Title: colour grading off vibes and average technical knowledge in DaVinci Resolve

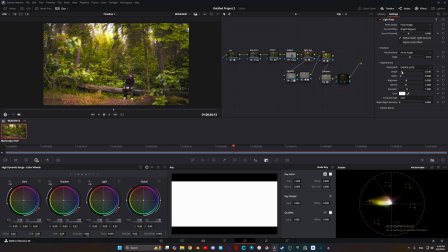8:15 For me, it's about this because you get some leading lines as well, which can help just with the composition, increase the length and soften it not too much.
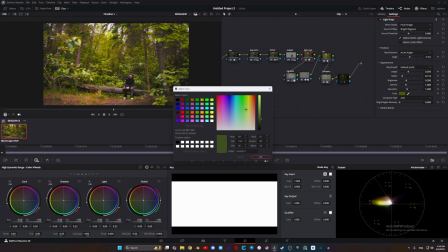8:24 And something that can really help is to pick a screen color, have it be this highlight color, and that can feel a lot more natural.
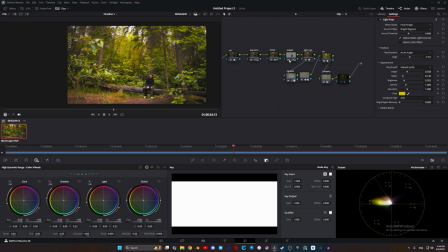8:33 Alright, I'm liking that. Subtle. Depending on how stylistic you want to be, you can make it more or less subtle, which is the nice thing, and you can really lean into it, and that can really work well for some type of shots. And since we put it here, it's also going to have the vignette and the blur affecting it, which is pretty cool.
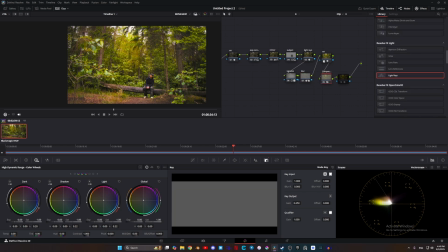8:52 And if we want, we can take a look now again at our film look and see if we need to adjust it.
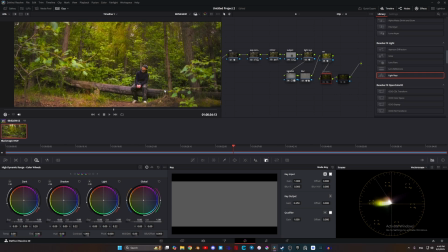8:57 So if I turn this off, softer, right, change the colors a little bit, and I'm liking this look,
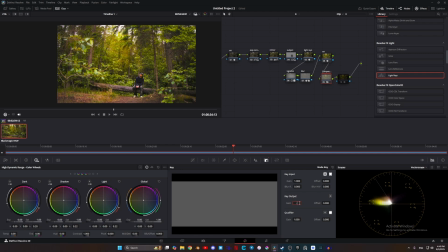9:03 so I'm gonna actually turn this down to maybe like 0.2, and I think that's a lot better because I still like the contrast from this, but it was maybe doing too much. One minor adjustment I'm gonna do finally is after this subject node,
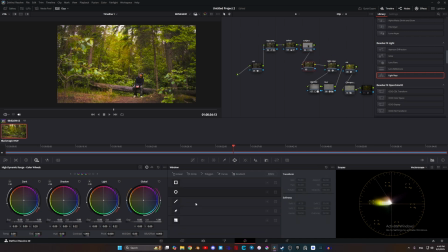9:16 I'm just gonna add an adjustment for these leaves because I think they're maybe a little bit too bright. Again, circle, blur the shit out of it, and just take that exposure down. And I think that makes this a lot less distracting. If I also want to, I can take the highlights down.
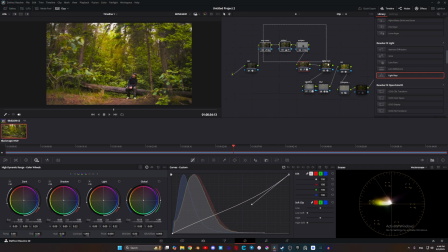9:32 Okay, yeah, I'm liking this. So we've ended up quite quickly with this shot. And if I just disable all the adjustments, we're going from this to this. Quite staggering. And I had just done the exposure, normal exposure, contrast, and saturation would not look this good.
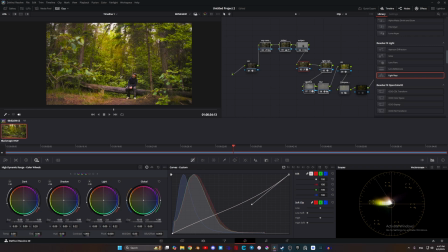9:52 So really, it's in the little details. But once you have a workflow it's quite easy to do a lot of shots to this level.
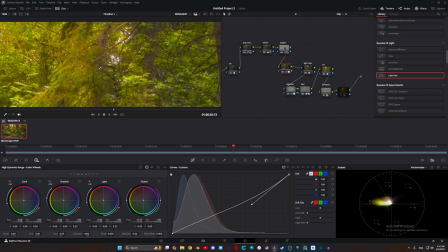10:01 By no means am I like a colorist, professional colorist at all. I'm sure a professional colorist is ripping their hair out right now looking at this, but I don't really care.
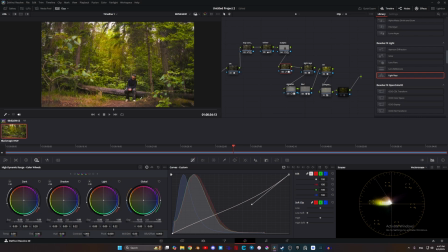10:10 I go off of the vibes that I want for the shot.
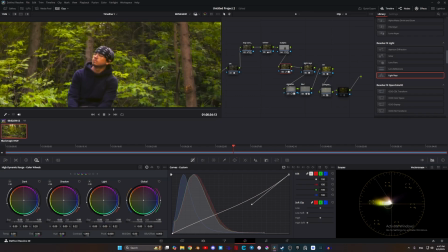10:14 I know enough technical stuff to not completely ruin the integrity of my footage, but I'm also playing around with it.
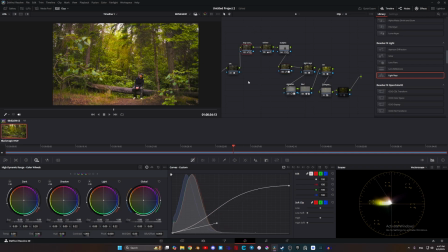10:21 Also, YouTube channel, I got a lot of these steps from, this especially with the curves. YouTube channel called Runhaar. I'll link it in the description, but that guy's for real. So go check him out. Okay, bye.